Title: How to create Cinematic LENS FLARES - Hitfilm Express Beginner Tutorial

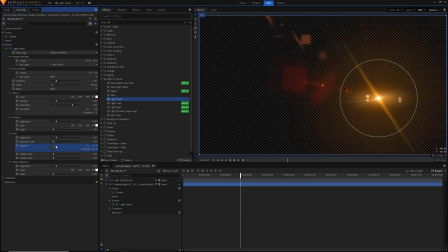[10:39]
you can also rotate the rays around like so and You can also adjust the length scale to make them longer or the width scale to make them wider and often softer as well I'm just going to leave all of those on the default though And we can see that the other elements are
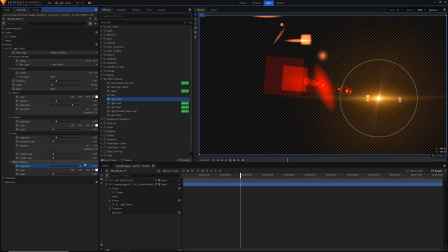[10:56]
basically these squares here So we can increase the brightness if we really like those and change the color and the scale of course as well And that's basically all of the properties of the light flares Now I'm going to show you a couple of different ways to use them just a couple of
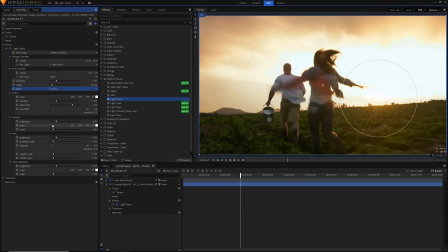[11:09]
tips and tricks So I'm just going to go ahead and select this to screen make sure I increase the saturation quite
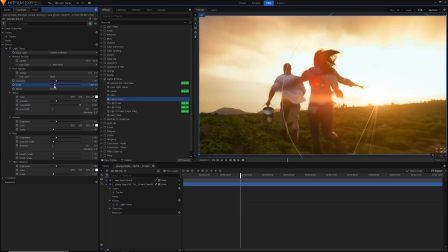[11:15]
a bit here And I'm just going to increase the scale a little bit and the intensity like so Now that's looking pretty good for me But I also might want to have just some kind of like Extra glare and what you can do with light flares is often you can combine them now Some will work better with others than other ones But if we just select the effect and hit ctrl
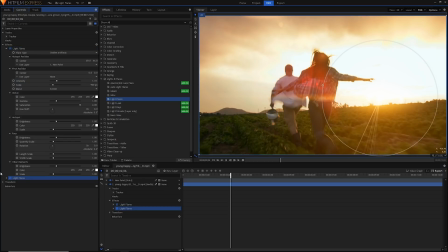[11:37]
D on our keyboard, then it'll duplicate that effect If we open it up, it'll have all of our different position properties and everything still restored there But if we can just change this to for example a sun glare, and I'll just add this nice glare on top of all of this other spike
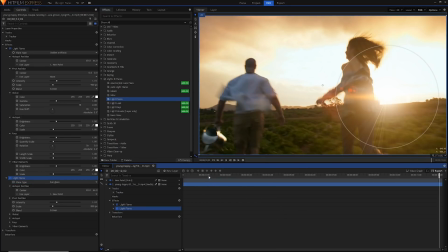[11:54]
One final tip because these assets are of course digitally made by the computer They
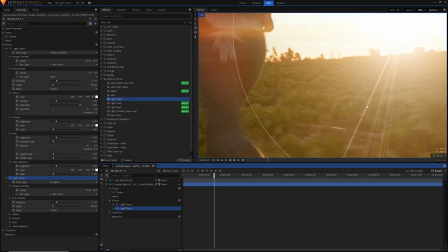[12:00]
do look a little bit fake And of course some of the lines here might appear too sharp Or they just might appear a little
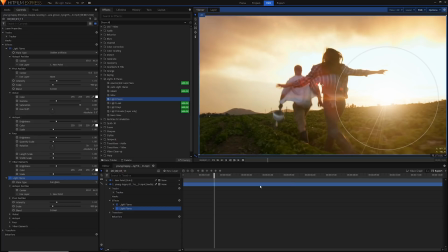[12:05]
bit too harsh and to get rid of that kind of digital Computer generated look what you can do is just select these effects by clicking on one of them Then shift holding shift or control either than work and clicking on the other one And then you can press ctrl X and that'll cut them Which will delete them and then copy them to your clipboard as well And if you just create a new layer a new plane layer and
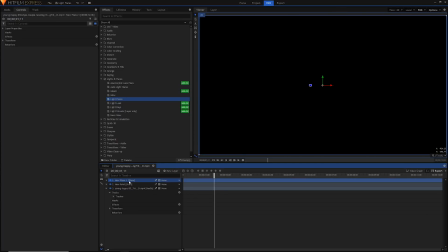[12:29]
then make sure it's a black plane layer Then hit ok and then just select that plane layer and hit ctrl V and that'll paste those effects back
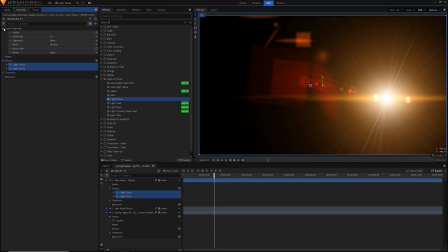[12:37]
on Then you can go into the layer properties and reset that blend mode if
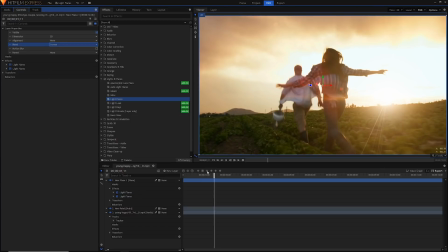[12:41]
you so choose for example screen there we go and that looks exactly the same as it did before
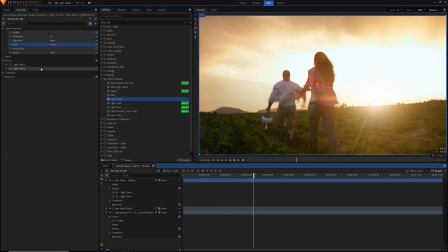[12:47]
but now we can apply effects to our light flares without adjusting the background as well let me show you what I mean for example we can blur these like so and it'll blur the flares without blurring the background and what you can do is you can also use this diffuse
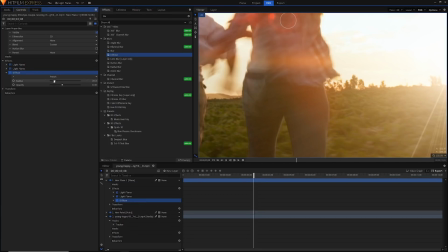[13:04]
effect which is basically like a blur but it has an opacity slider as well so for example if we set the opacity to
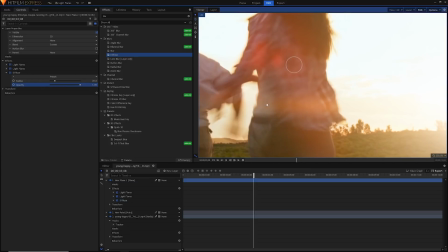[13:11]
one it'll just show the blur for us and we can adjust our blur to be whatever we want
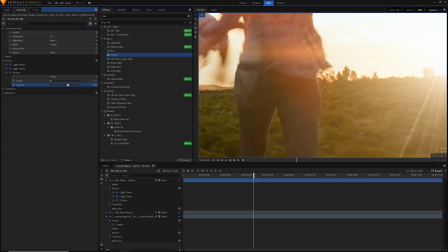[13:17]
and then if we make the opacity 50 it'll show 50 the original like so and also
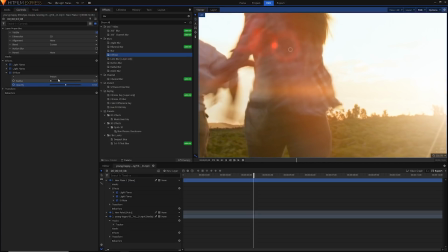[13:23]
50 the blurred version and it'll just do a nice in between and finally you might want to do
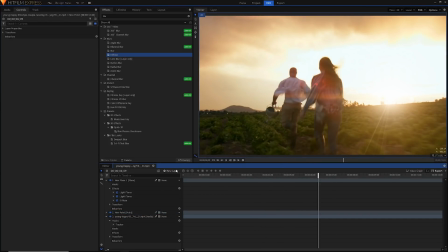[13:29]
some grading on top of your light flares just to make sure that they're really settled into their place so i'm just going to add a new grade layer and a little bit of a plug here but i'm just going to add a lot effect I did make some five free LUTs for you to use this is an add-on effect So you will need to have the pro version to use LUTs But I am just going to add one
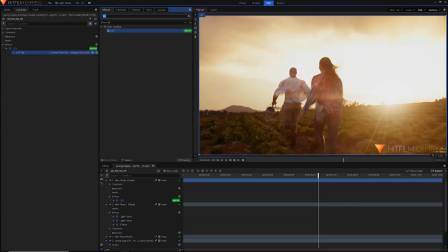[13:48]
of my own LUTs here real quick And I'm also just going to add a curves to do some basic contrast correction
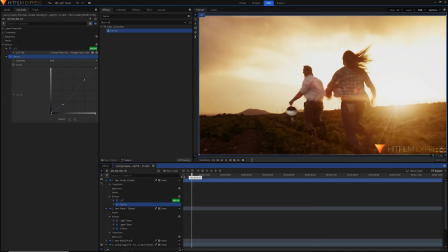[13:54]
Of course, I do have a whole video on how to make your video footage look really cinematic and color grading in general Basically,
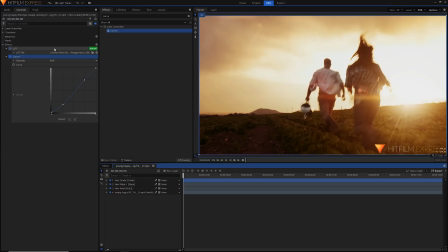[14:01]
so you can check that out if you want as well And now I've also leave a link to the video which has these LUT files in case you're interested But anyway, that's how you create these light flares in HitFilm Express. I really hope you enjoyed this tutorial. If you did, then be sure to give it a big thumbs up.
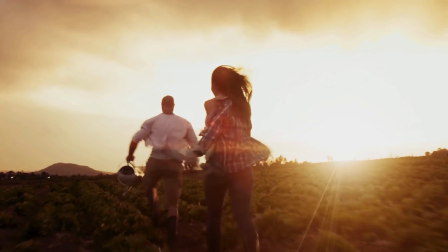[14:15]
It'll help other people find it. And of course, you can subscribe to my channel. I make tons of other HitFilm Express videos like this, as well as tons of other video editing, other software tutorials.
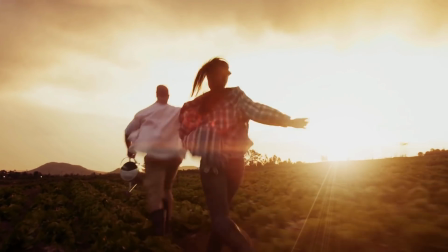[14:24]
You can follow me on Twitter, and I will see you all in the next video. Stay Shiny!